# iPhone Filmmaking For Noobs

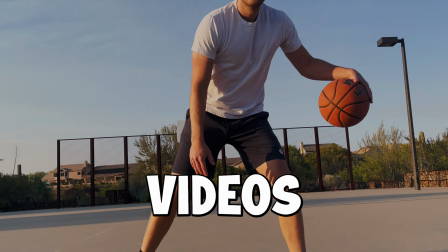This video is for anybody that's using an iPhone to make videos. Holy shit.
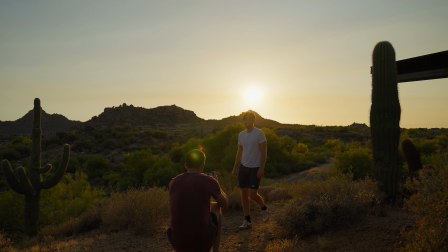I'm not going to be talking about any third-party apps like Filmmaking Pro. This video is specifically just talking about how to use the iPhone and maximize the capabilities of it. The very first tip of this entire video is you want to make sure to tap on the
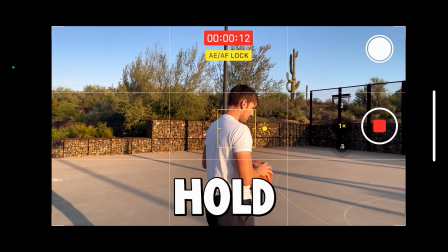screen and then tap and hold to lock the focus and exposure.
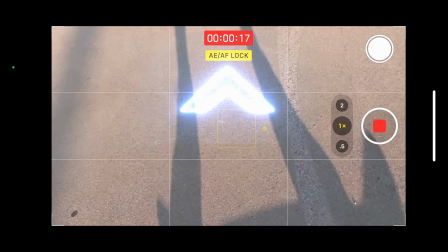There's nothing worse than having an amazing video, but your iPhone keeps refocusing on different things.
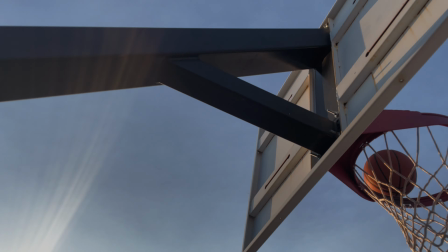It's really annoying, so make sure to do that anytime you start to capture video.
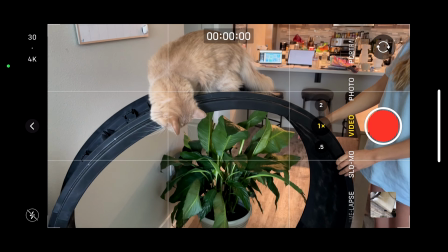One other thing to maximize the iPhone's capabilities is shooting in 4K and also selecting the proper frame rate.
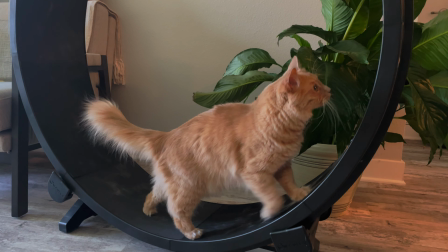Personally for me, I like to shoot in 4K at 30 frames per second and then also 4K at 60 frames per second when I'm filming something that I want to do slow motion. My second tip is to not do what every single person does on Instagram. People stand and pan.
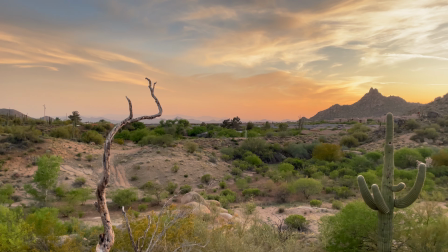Everybody does it. I've been guilty of doing it, but if there's a way you can utilize the environment around you and use like trees,
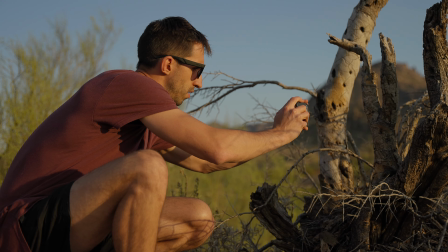bushes, basically anything to create depth in your shot and possibly do like a jib
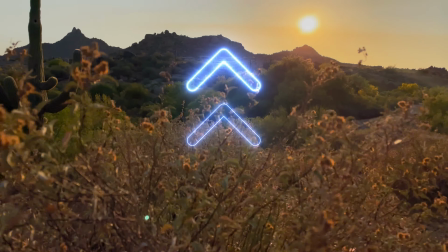shot movement where you're either moving from down to up or left to right. That really creates a really unique look to the video. My third tip is to utilize the camera in a way that you can't do with a traditional mirrorless camera or something that's really big.
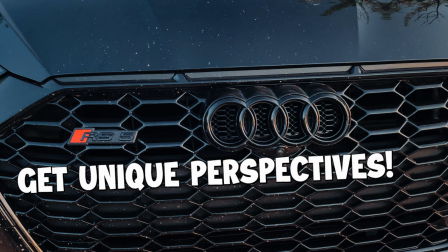These things are tiny, so figure out a way to really capture unique points of view. The stabilization in iPhones is actually pretty amazing. I'm here in Arizona with my friend Max. I've been working on a project.
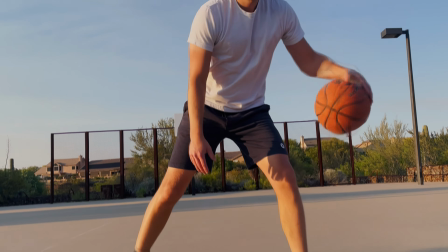It's called Mix Some Sports.
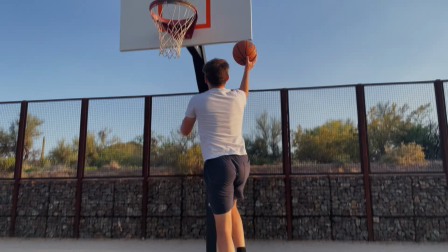You can jump on a skateboard and use that as a kind of gimbal and make it really cool and look unique without too many accessories.
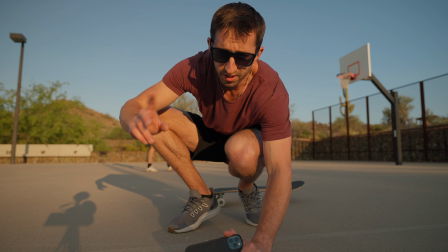And also be really careful on a skateboard when there's pebbles on the basketball court. You can use the time-lapse function to create hyperlapses.
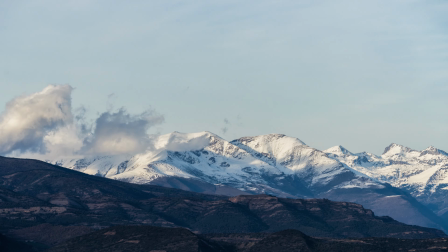Time-lapses are basically just putting your phone down and capturing a long period of time and condensing it down into a short amount of time.
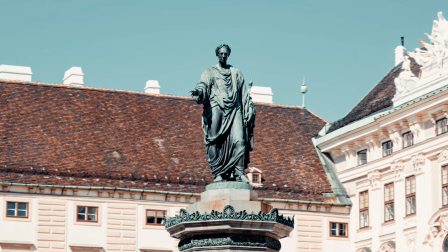But a hyperlapse is basically the same thing, but when you are filming, you keep the subject specifically somewhere in your frame,
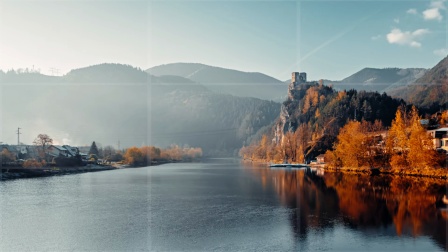traditionally on like a rule of thirds, and then you just walk towards that subject or walk away from it and you can create a hyperlapse.
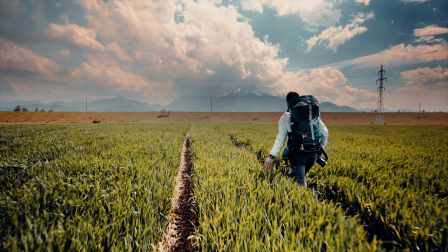And my fourth tip is to include a subject, whether that would be an animal or one of your friends.
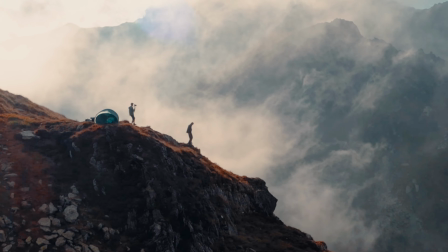It is really cool when you go up to a really beautiful vantage point, but if you don't have a person in that shot, you kind of can't see the scale of where you are. So try to do that in a lot of your shots. If you found this helpful, please like and subscribe. See you guys later.